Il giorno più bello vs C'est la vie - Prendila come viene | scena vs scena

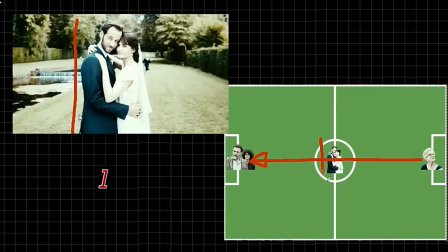(4:08)
Tutta la scena si svolge sulla linea mediana che attraversa il campo da porta a porta. L'inquadratura di partenza è perfettamente simmetrica, i due sposi sono al centro e in fondo da dietro i due sposi come se sbucasse dal nulla esce fuori la madre che si sposta verso destra.
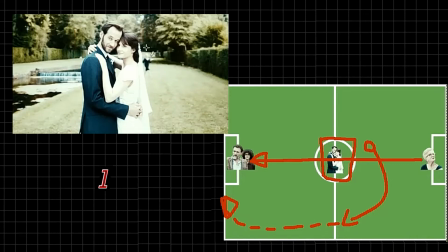(4:27)
L'attacco quindi che serve alla madre per fare gol è a sorpresa, si palesa, scatta sulla fascia e arriva nella porta avversaria. Per quale motivo la madre sbuca dal nulla dietro gli sposi?
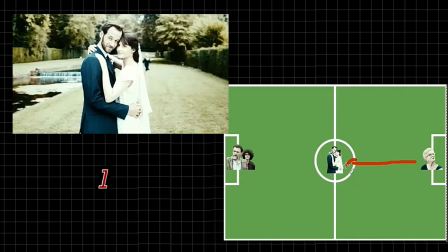(4:41)
Perché è il tentativo simbolico di cercare una unione, una unione tra vecchio e nuovo, laddove chi dice all'altro vecchio diventa vecchio lui stesso rispetto a chi è anziano ha accolto le nuove mode.
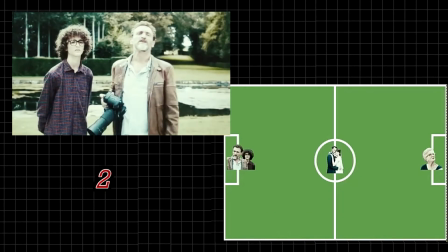(4:56)
È di fatto un attacco a sorpresa. Il piano simbolico il piano comico collimano perfettamente.
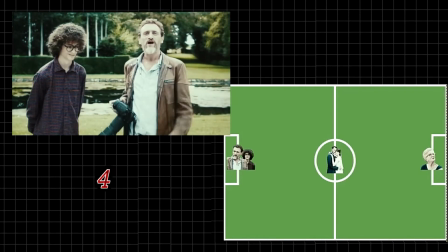(5:03)
Per quale motivo poi la madre va verso la nostra destra dello schermo?
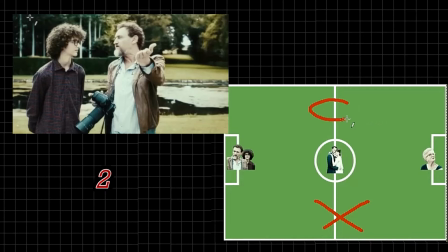(5:08)
Perché è simmetrico rispetto all'inquadratura successiva dove l'assistente è a sinistra e il fotografo è al centro, liberando spazio a destra. Dal punto di vista inconscio, vedendo prima la madre avanzare sulla destra, ora percepiamo che c'è nello spazio vuoto alla destra del fotografo
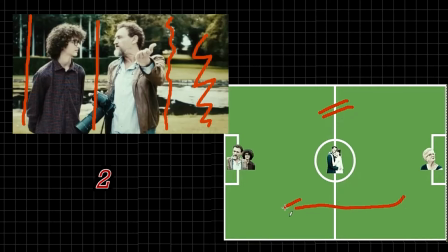(5:26)
qualcosa che può essere riempito proprio da chi viene da destra. In definitiva sappiamo già che da quel lato si può fare gol, cioè quello è il lato indifeso. Questo è importante perché verso la fine vedremo l'inverso,
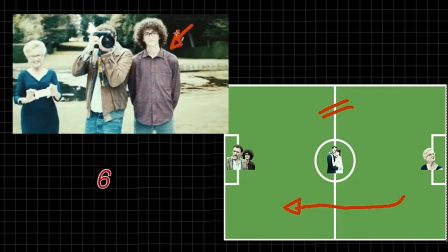(5:42)
l'assistente a destra, il fotografo al centro e la madre a sinistra perché logicamente viene da destra. Qui c'è un altro aspetto dell'azione comica da segnalare, una ellissi temporale.
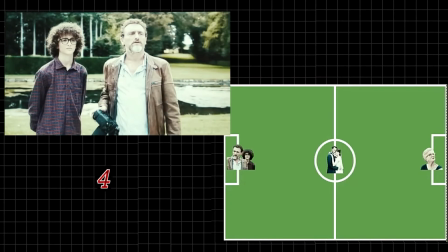(5:55)
La madre cioè scatta sulla fascia e nell'inquadratura dopo abbiamo la sorpresa di
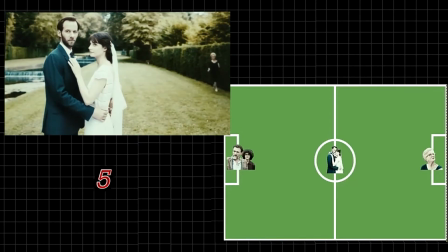(6:00)
vederla subito accanto al fotografo senza che abbia percorso tutti i metri necessari. Questa ellissi temporale permette di far scattare la risata perché non ce l'aspettiamo ma è anche sul piano simbolico l'irruzione
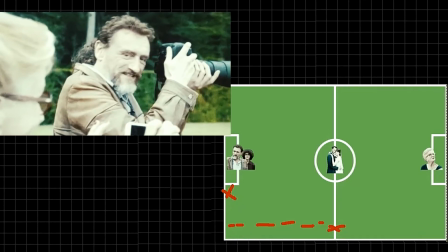(6:13)
improvvisa di qualcosa che hai cercato sempre di tenere lontano ed un tratto senza sapere come abbia fatto te lo ritrovi addosso.
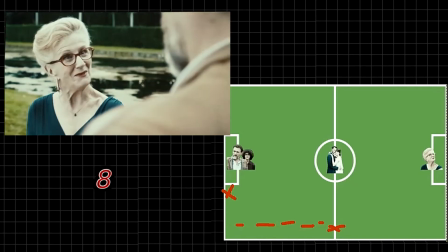(6:21)
Qui con un classico campo contro campo inizia l'attacco e difesa tra la madre e il fotografo.
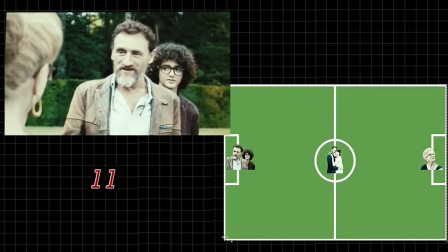(6:27)
Ma il gol è segnato, la meta è arrivata e ormai da dietro e non più da davanti si può continuare a forzare la mano.
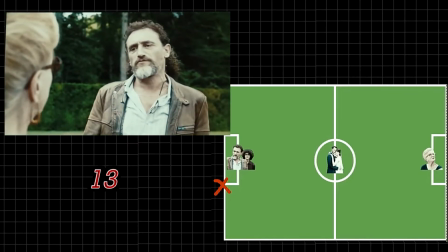(6:35) Chi è il fotografo adesso che sono entrambi nella giusta posizione?
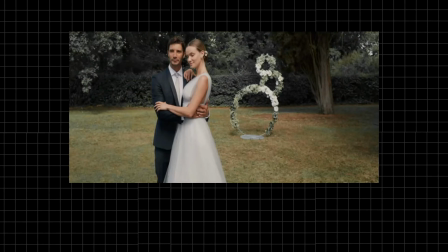(6:43)
Vediamo adesso la stessa scena nel remake italiano.
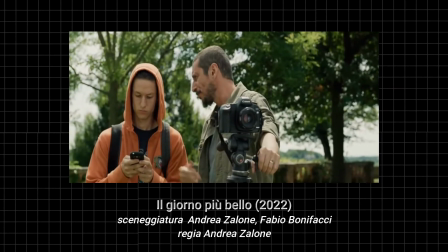(6:48) Vedi adesso fanno gli sposi felici e io non scatto, aspetto un momento di verità.
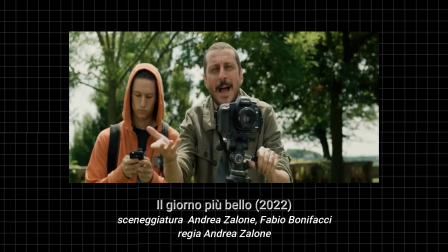(6:57) Signora, Signora, signora, è in campo. Non può stare lì, sta babbiona.
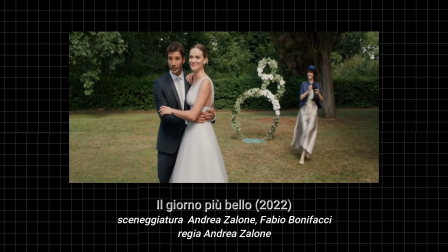(7:02) Dai! Ehi, la babbiona è mia madre? Eh, ho capito, ma non può stare lì. Mi hai sentito?
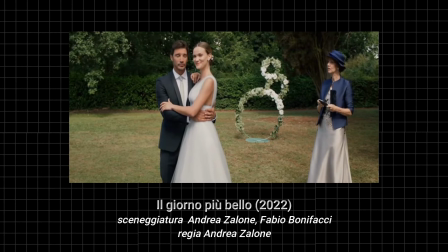(7:07) La babbiona è mia madre. Pierre, ma come ti permetti? Mamma, ma scusa, ti giuro, è stato lui.
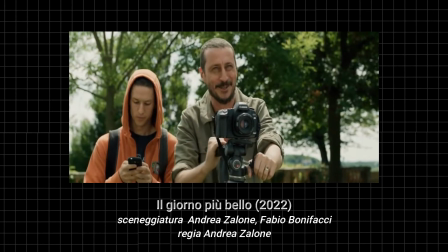(7:12) Vabbè, adesso ne facciamo una in cui fai vedere quanto l'ami. Prendila in braccio. Ma non tua madre, la sposa!
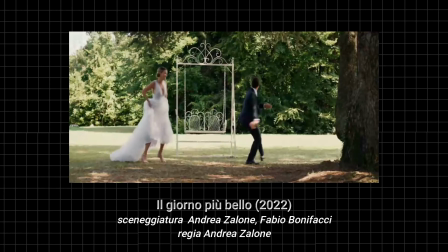(7:22)
La scena non termina qui. prosegue con il dialogo tra assistente e fotografo, ma lo vedremo più avanti.
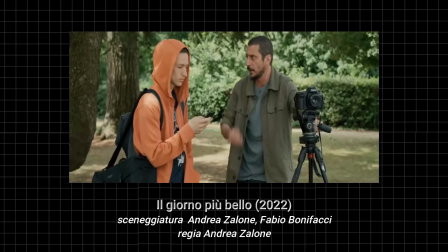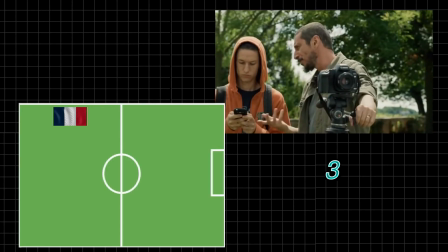(7:34)
Analizziamo adesso la scena usando gli stessi criteri di prima. Nell'originale francese la scena è costruita su un unico concetto,
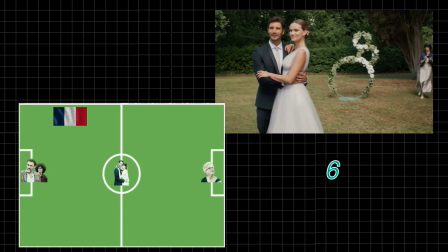(7:43)
incardinato su di una impalcatura dell'azione ben precisa che si muove su linee mediane il cui motore,
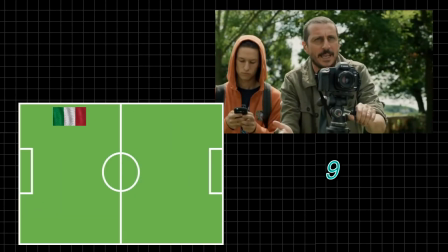(7:50)
narrativo, è una sfida, uno scontro. Nel remake italiano, invece, il dettato narrativo si snoda attraverso tre concetti,
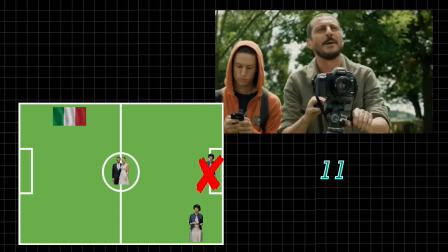(7:59)
andando a storpiare l'impianto scenico originale.
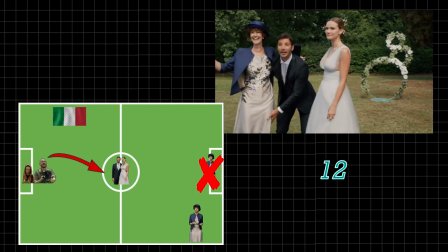(8:03)
I concetti in campo sono tre, ben distinti e non collegati l'uno con l'altro.
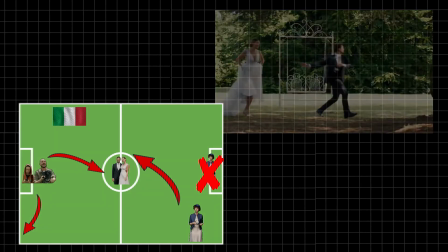(8:10)
Oltretutto sono tre stereotipi triti e ritriti e decisamente opinabili.
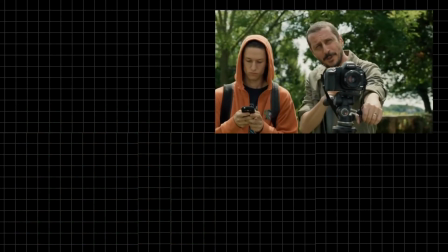(8:16)
E sono l'infelicità del matrimonio, l'essere mammoni degli uomini italiani e,
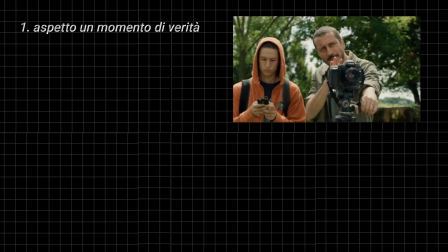(8:22)
chiamiamola così, la stasi della generazione moderna o contemporanea.
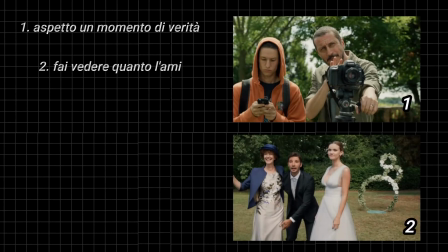(8:27)
Verso la fine, il campo e controcampo che nella scena francese abbiamo visto svilupparsi tra il fotografo e la madre,
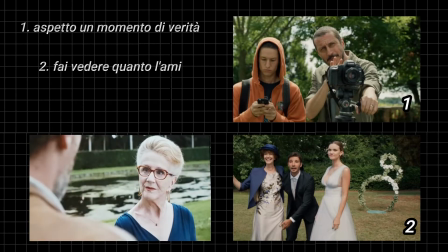(8:35)
qui prende un'altra piega. La scena si allunga e lo scontro si commuta tra il fotografo e l'assistente.
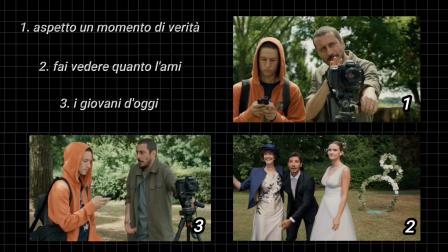(8:46) Di cosa mi deve fregare? Ma non lo so, qualcosa, una passione, ci sarà qualcosa che ti piace al mondo?
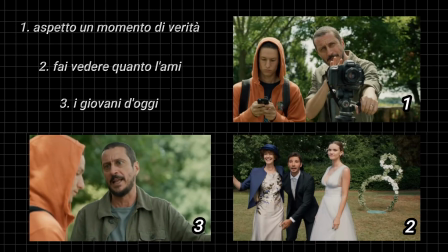(8:52) No, è tutto uno schifo. Senti Nico, tu vivi sul divano a farti le canne, al massimo puoi dire che è uno schifo il copridivano.
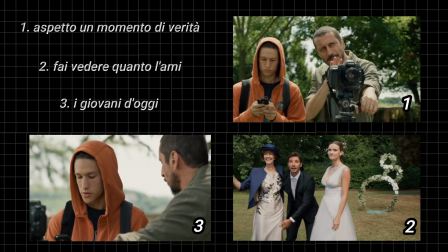(8:58) Ma cosa ne sai del mondo? Io mi fido delle recensioni, dicono tutti che il mondo è una merda.
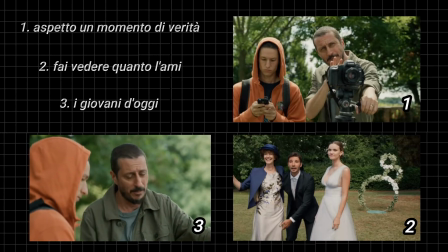(9:03) Vabbè, ma è un modo di dire, no? Il mondo è la vita.
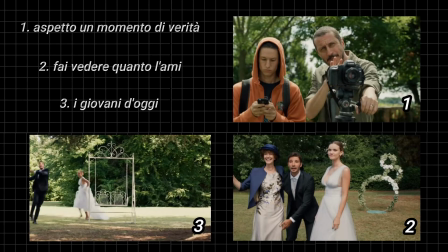(9:08) Dobbiamo correre ancora per molto? Ah no, no, no, perfetti, siete stupendi, potete andare a fare l'arrivo.
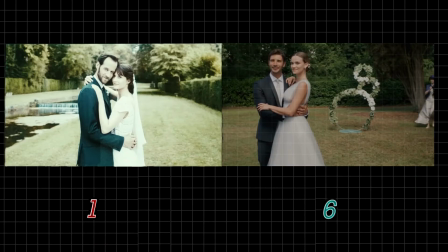(9:17)
La gag quindi della madre che entra in campo mentre il fotografo sta scattando le fotografie è solamente un espediente,
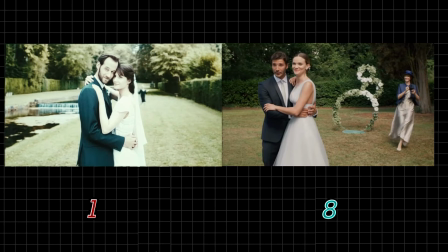(9:25)
fine a se stesso. Al contrario invece di quello che accade nella scena dell'originale francese in cui
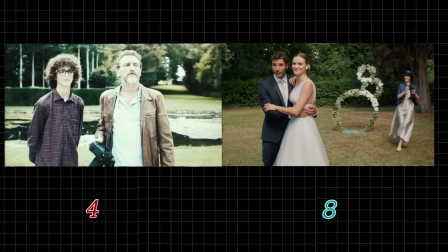(9:31)
l'ingresso in campo della madre non è un espediente ma è un ingresso pienamente metaforico
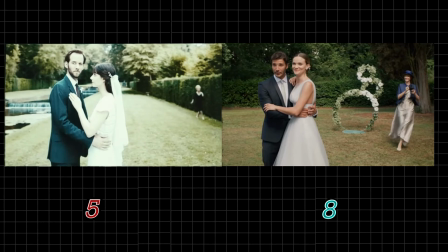(9:37)
metafora che porta con sé un pensiero ben definito con un obiettivo
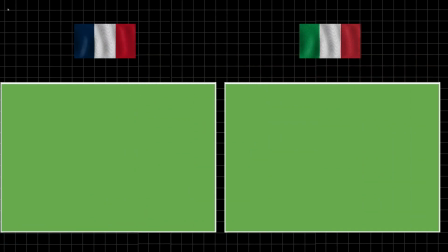(9:42)
ben preciso. quindi per poter inserire questo nuovo dettato narrativo basato su tre concetti su un'impalcatura scenica così ben strutturata come quella dell'originale
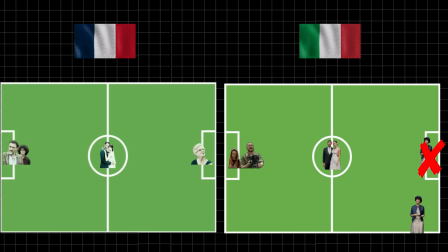(9:54)
non si può far altro che distorcerla tant'è che nel nostro giocoso campo da calcio vediamo comparire una nuova linea questa nuova linea è la linea posta dalla decorazione questa qui quello che accade è che il movimento perde la sua vettorialità
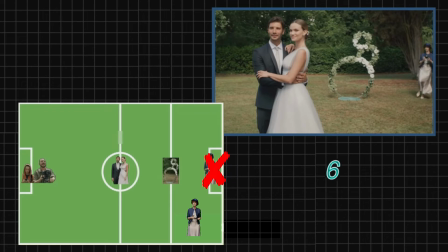(10:12)
orizzontale per acquisirne una in diagonale a motivo del fatto che il campo d'azione viene ridotto non è più l'attraversamento della madre di tutto il campo per arrivare a sfidare direttamente il fotografo standogli addirittura alle spalle quasi
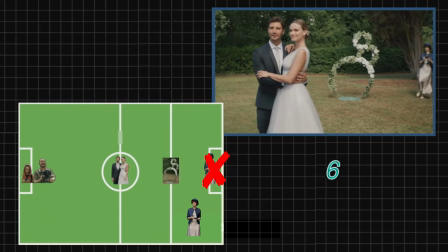(10:31)
sostituendolo il movimento della madre diventa un movimento in diagonale perché il concetto non è più quello di sfidare il fotografo appunto la madre qui entra in campo per un capriccio per una esuberanza e la gag si ferma qui purtroppo per avere la stessa
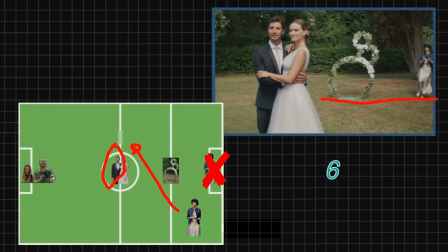(10:46)
scena però la madre deve per forza superare una linea posta a metà tra il punto di partenza e quello di arrivo che in questo caso il figlio e non più il fotografo la linea aggiunta pertanto è quella della decorazione ripetiamo è necessario superare questa linea proprio perché altrimenti l'impalcatura
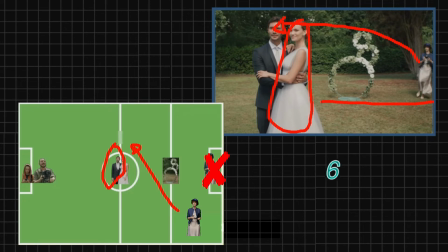(11:05)
scenica sarebbe saltata completamente insieme alla gag e non essendo più un contraddittorio diretto ma mediato da un equivoco il movimento orizzontale perde di senso. Per lo stesso motivo la madre spunta da fuoricampo e non da dietro gli sposi cioè già in campo ma nascosta.
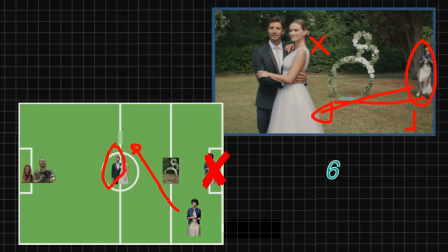(11:22)
La madre quindi attraversa la linea della decorazione con una direzione diagonale e arriva verso il figlio per la gag successiva dell'equivoco. Pertanto tutta l'azione scenica si esaurisce qui. Il movimento è in diagonale e la scena rimane in parallelo poiché la distanza
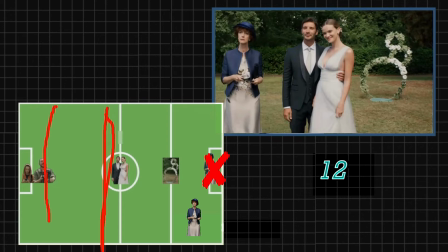(11:39)
tra il fotografo e l'assistente e il trittico che si è formato rimane costante. Il motivo per cui la scena appare fredda rispetto a quella francese è proprio questo. Manca lo scontro diretto tra le due parti del campo, mancandone la motivazione. È chiaro come la decorazione qui sia un quarto attore in scena,
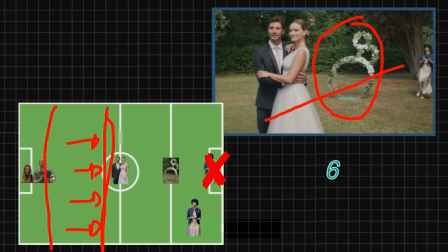(11:59)
serve allo sviluppo diagonale e a sostituire quello che nell'originale francese è la centralità della coppia. L'altro motivo per cui la madre entra dalla posizione di fuoricampo è che il campo scenico sia ridotto ed è questo.
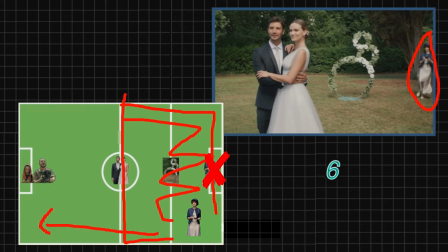(12:13)
Quindi non si poteva andare dritti in questo modo, si sarebbe persa completamente la dinamicità. Posizionandosi qui invece dovrà successivamente scavallare la sposa in diagonale.